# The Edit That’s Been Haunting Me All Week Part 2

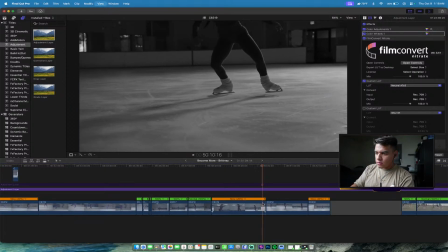That's like dramatic enough. Let me put that to the side.
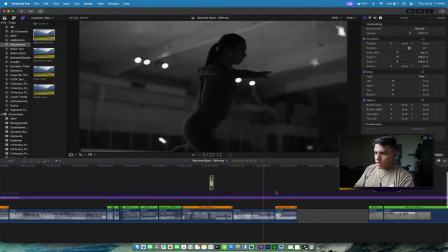I did want to make sure I got a wide shot of these.
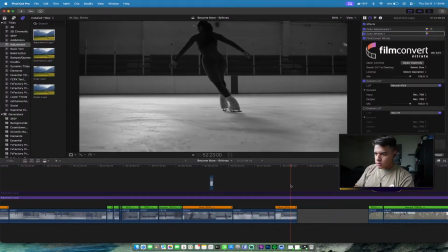Oh, hold on, this looks badass.
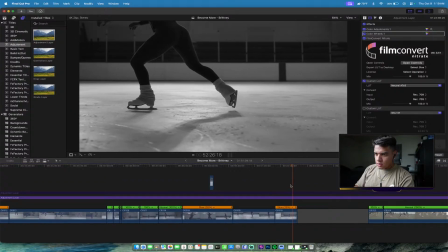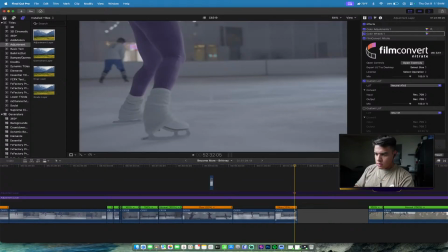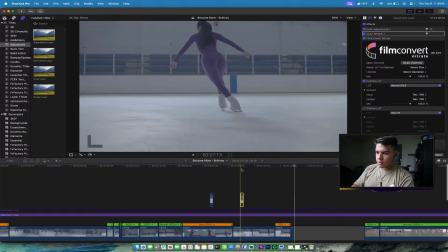Okay, I got 3 good clips. Let me see if I have.
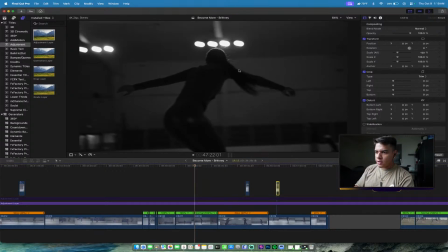See, I wanted to show these lights here because it creates a nice like silhouette, but I don't remember if I got a good shot of it or not.
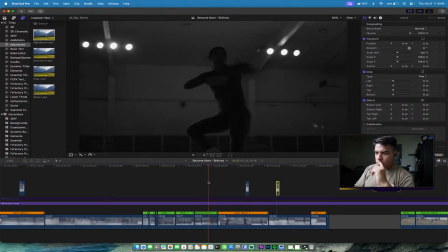Let me see. This clip can work. Oh, this spin was one of my favorite shots.
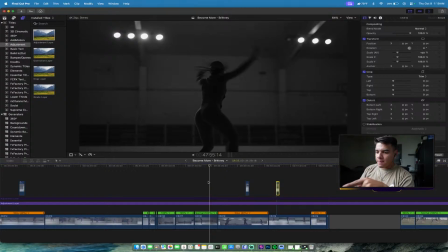Okay, I did end up getting it. Let me see.
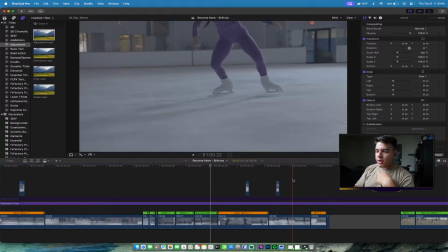I just don't think it's gonna work right now, but like for what I need it to do right now.
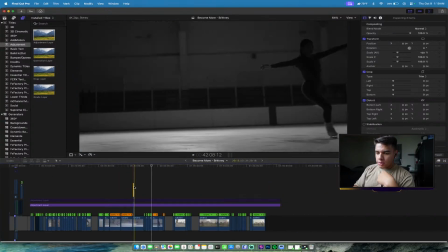But let me test out these 3 clips just to add to the mystery here.
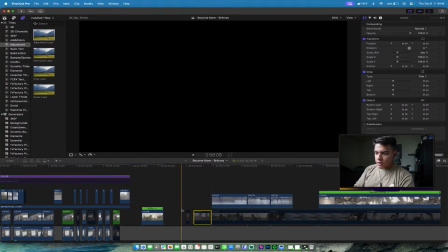I wish I had more slow-mo of everything else, like the gym and all that good stuff,
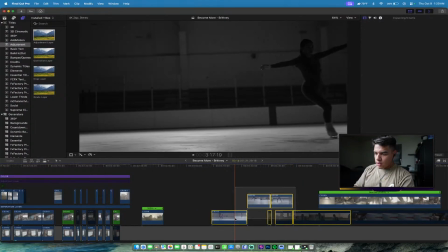so that I can
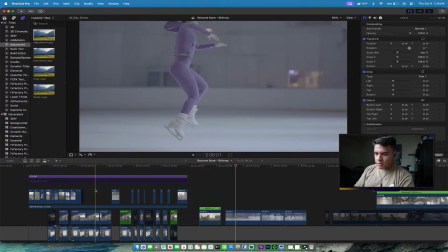do like a healthy mix. But let me see, I need 1 second exactly.
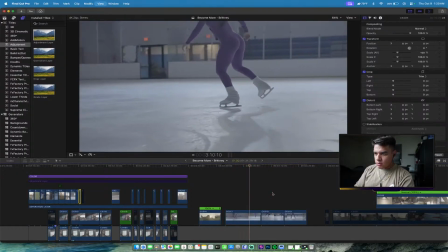That's too long. This is too long.
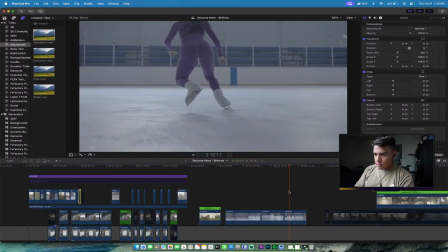This might work.
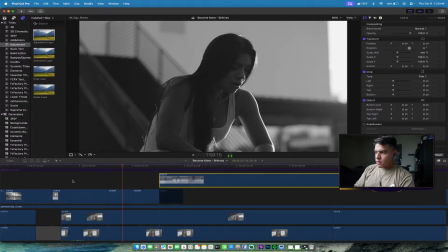Some days I don't feel like training. Some days it's uncomfortable.
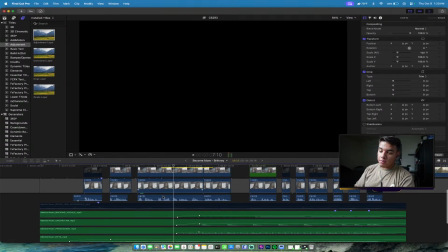Actually, I don't necessarily have to keep cutting on beat here.
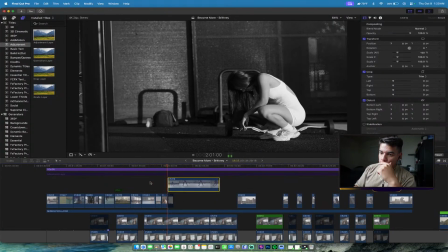I don't feel like training. Some days it's uncomfortable, tiring, and some.
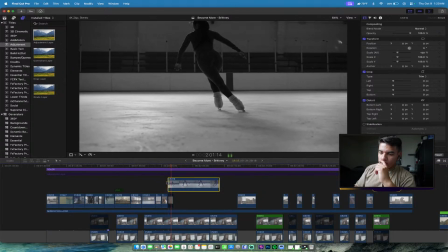See, because I can wait.
It's uncomfortable, tiring.
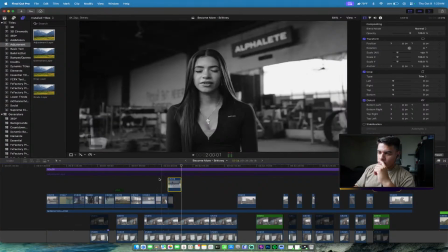I can make this 2 seconds and then go into something else.
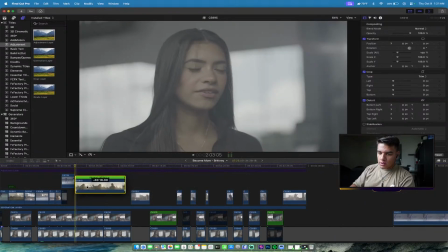So for instance, if I did this here.
I don't feel like training.
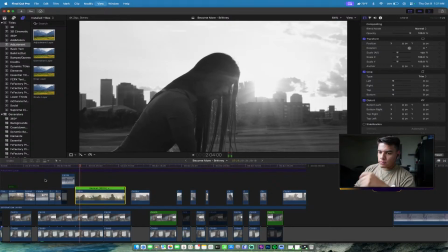Some days it's uncomfortable, tiring, and.
I would just have to time it better because the cut is right here.
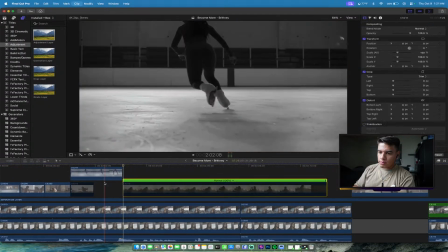So I would have to cut here, boom.
Tiring and.
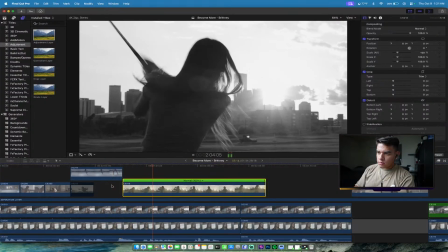Cut on action.
Tiring and sometimes inconvenient. But that's kind of the point.
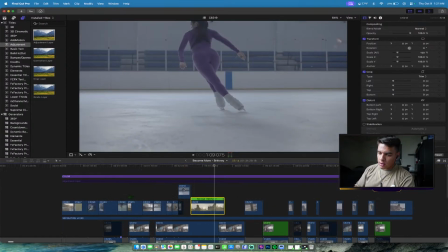And then I can go back into the gym stuff, and then I'm almost halfway. Now that I'm kind of making that call, I might not use this clip.
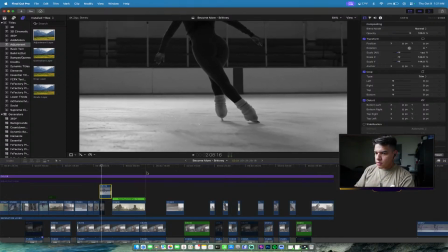It is cool, unless maybe I just zoom in a little bit. Some days I don't feel like training. I would just have to time it better because the cut is right here. Some days it's uncomfortable,
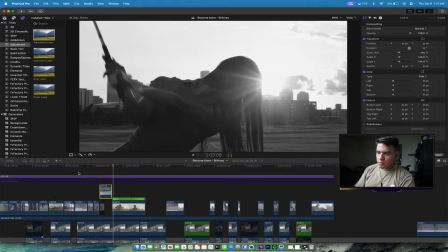tiring, and. Some days it's uncomfortable, tiring. So I would have to cut here, boom. Cut on action. And then I can go back into the gym stuff, and then I'm almost halfway. Now that I'm kind of making that call, I might not use this clip. It is cool, unless maybe I just zoom in a little bit. Just kind of reframe it a little bit.
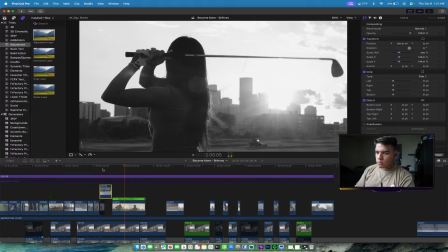It's uncomfortable, tiring, and sometimes inconvenient. But tiring and sometimes inconvenient.
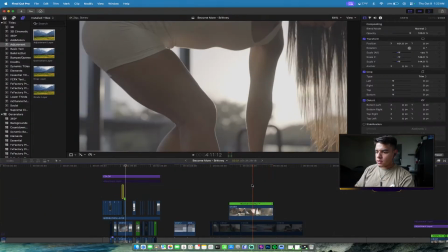And then that's when I can kind of go back into, I really want to use this shot.
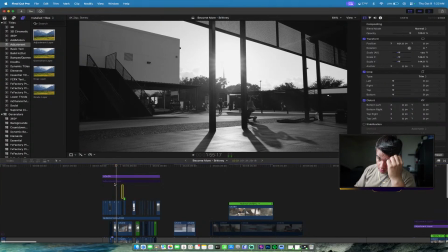This is badass.
Decided I wasn't okay with staying the same.
What if I replace this clip and this clip?
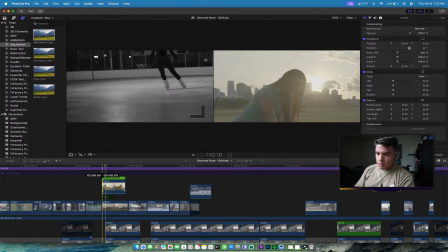So this would go here, and then this one would go here.
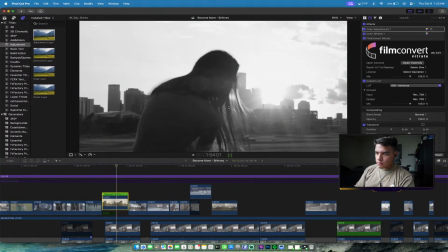I just decided I'd have to color it better.
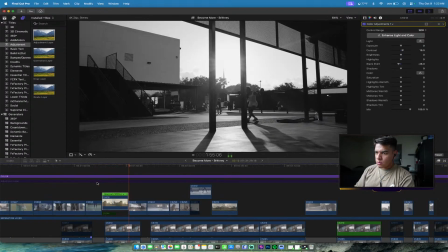I just decided I wasn't okay with staying the same.
No, I don't like that. It's not mysterious enough.
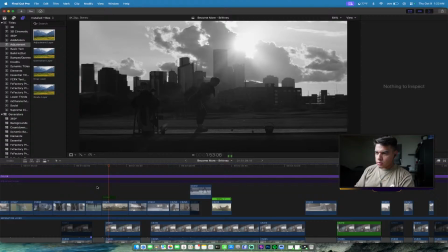I just decided.
This one is more mysterious with a subtle zoom in. So maybe I incorporate this one. Just decided I. So what I'll do is I'll extend that. Let me just see the value on this. And then go here.
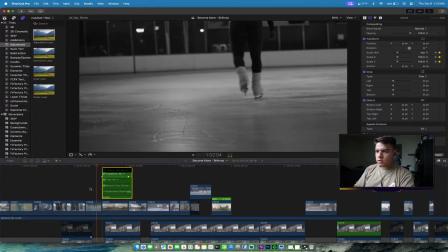I'll do 105. Let's see what 105 looks like. Too fast.
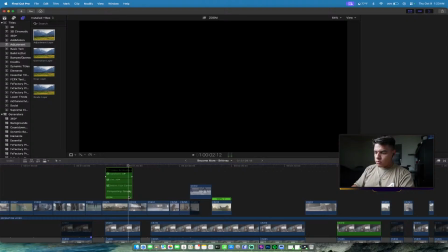104, I guess. Go. Nope, not that. Boom, boom, boom.
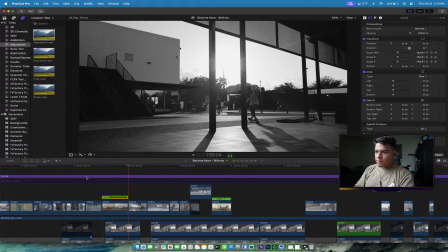I just decided I wasn't okay with staying the same.
I think I'm gonna retime this a little bit.
I just decided I wasn't okay with staying the same. Some days I don't feel like training.
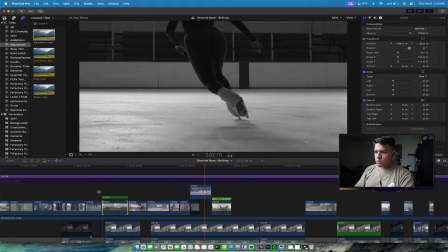Some days it's uncomfortable, tiring, and sometimes inconvenient.
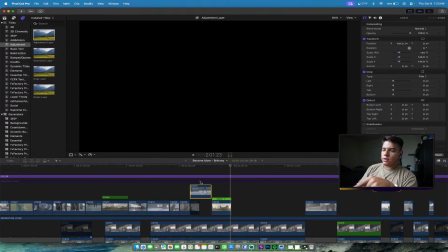I think honestly something that I can do here is add another skating clip. It could be back to back.
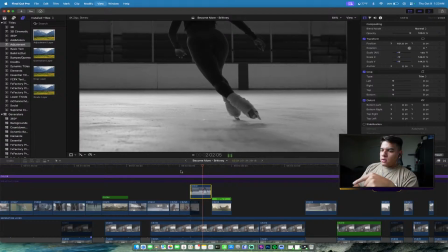Some days it's uncomfortable, tiring, and sometimes inconvenient.
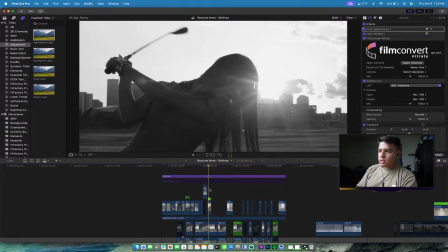But that's I might just not show this golf clip and just go into another workout clip.
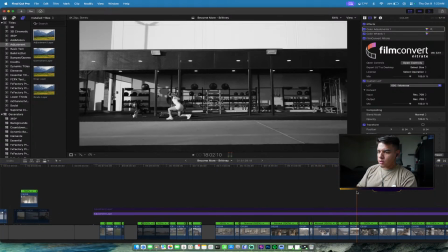Like next machine, what is she doing? I don't think I'm gonna show the lunges anymore.
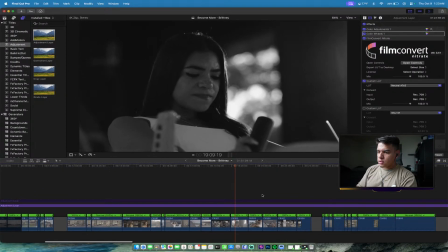I'll probably show this because it's intense.
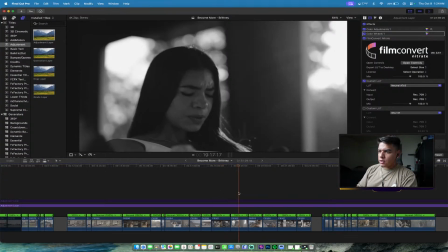Yeah, so I have 3 clips here to work with: the wide shot, the close shot, and the medium
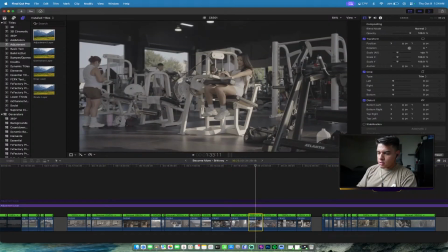/ detail shot, I guess. Not detail as in close, but I have these 3 clips to work with.
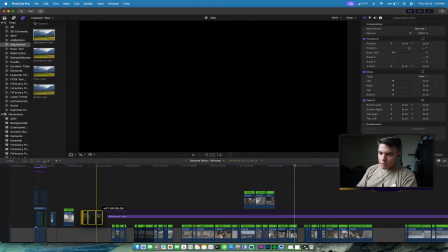You guys can see how terrible my editing is
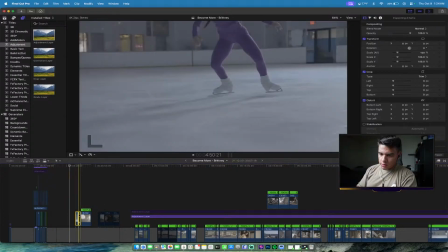because this is not optimal, and trust me, I know it. It's just the way I like to do things.
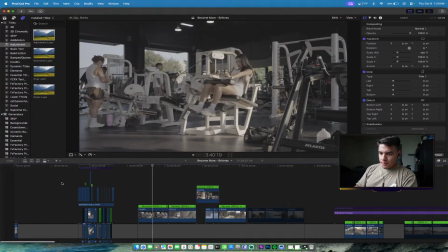Squeeze me. Alright, so let's see.
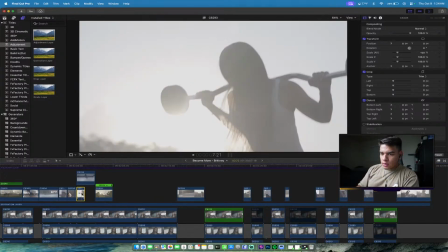What is this again? Love this shot, but I'm not gonna use it.
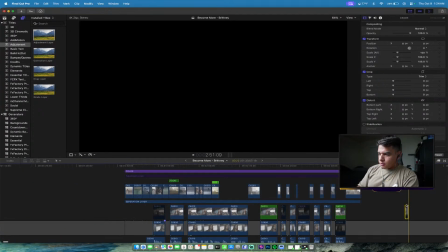That's the thing about editing. Alright. See, pacing is looking a lot better.
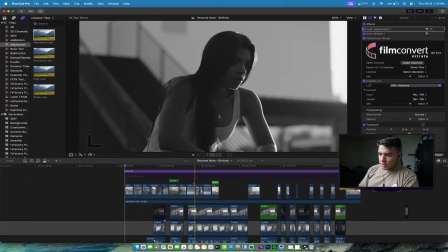If you kind of zoom out, you can tell that the pacing intensifies here, but that's because there's a beat drop, so that's a valid enough excuse.
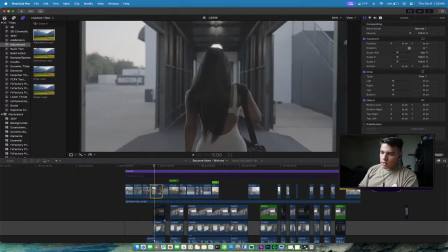This shot is longer, 3 seconds, compared to 2 and 1,
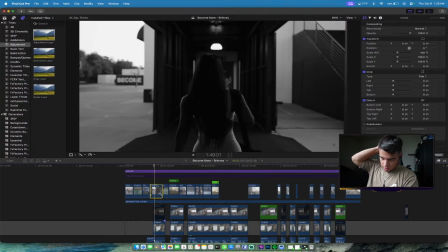because it's almost like a transition into the action.
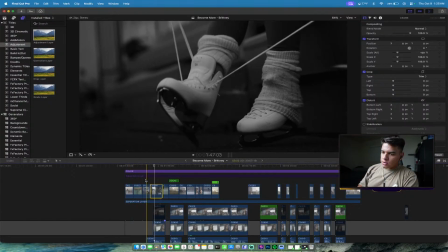You know what I mean? Like there's no action here, there's no action here, there's no action here, transitioning into the action, then action.
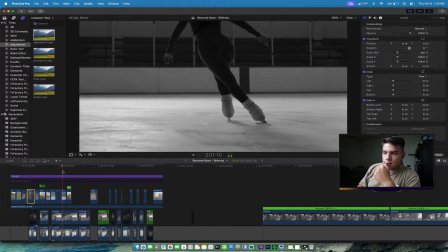So now, how do I want to showcase this?
It's uncomfortable, tiring, and sometimes inconvenient.
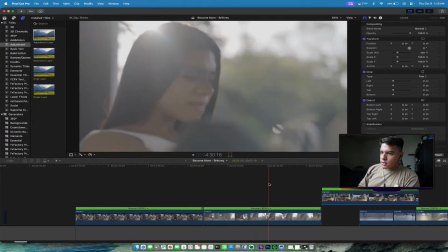I think I want to show intensity in the face here because I am speaking about it being inconvenient.
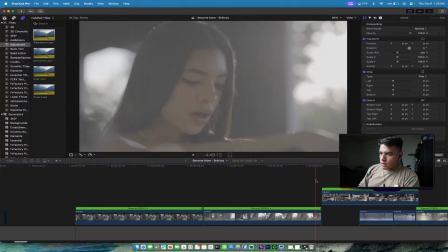So let's see if I got a good one here.
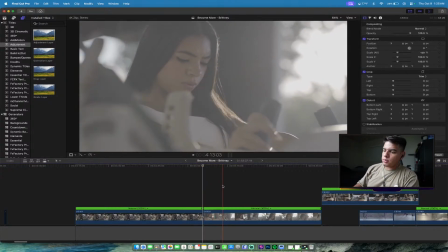This is the awkward part about editing, especially like live streaming it right now or showing people the workflow, is that you have to like go through all this footage.
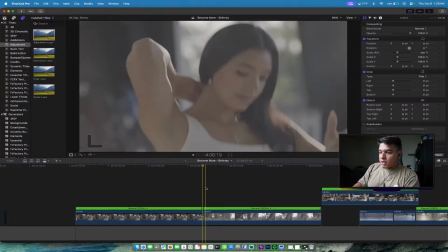It's not going to be used. Sometimes people don't make the best faces, or sometimes it's just awkward because
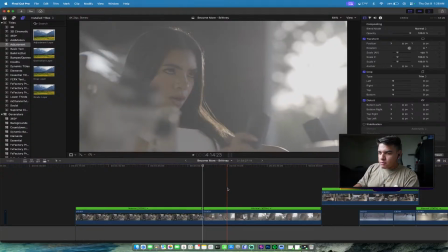you don't necessarily always capture these types of expressions, especially in the gym.
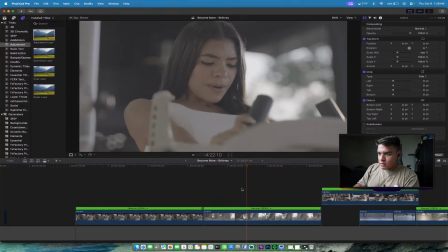That's a good clip here.
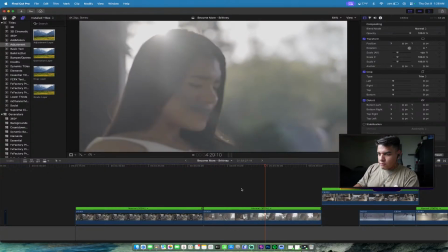There's a lot of movement. I was trying to find the line. I do remember that. Let's see if I have a good one here.
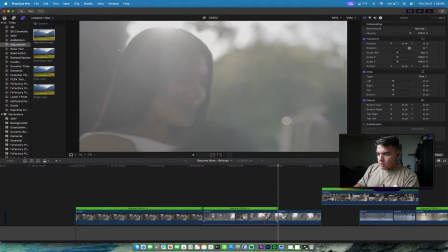Okay, hold on. I like this. I like here from here to here.
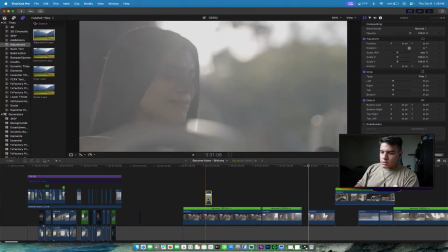Let's see what this looks like.
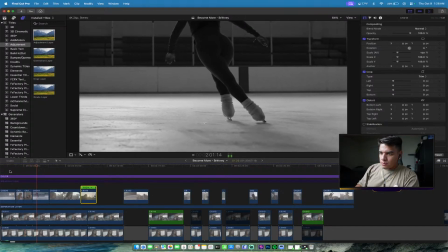I don't feel like training. Some days it's uncomfortable, tiring, and sometimes inconvenient.
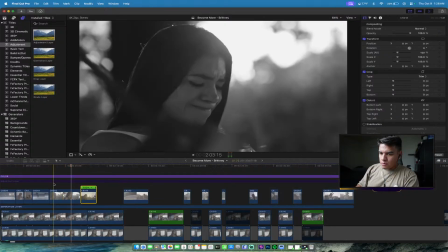But that's kind of
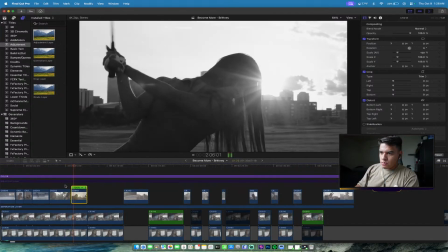But that's kind of the point. Pushing through.
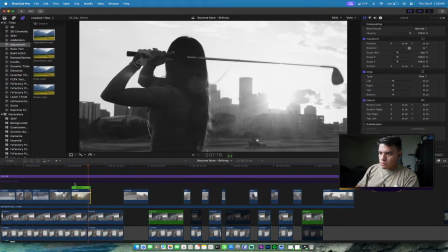That's kind of the point. Pushing through the point.
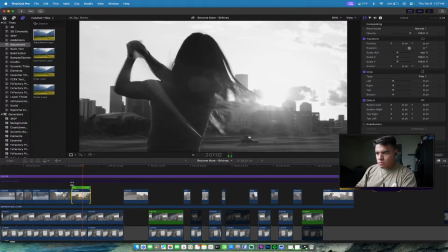But that's kind of the point. Pushing through those moments.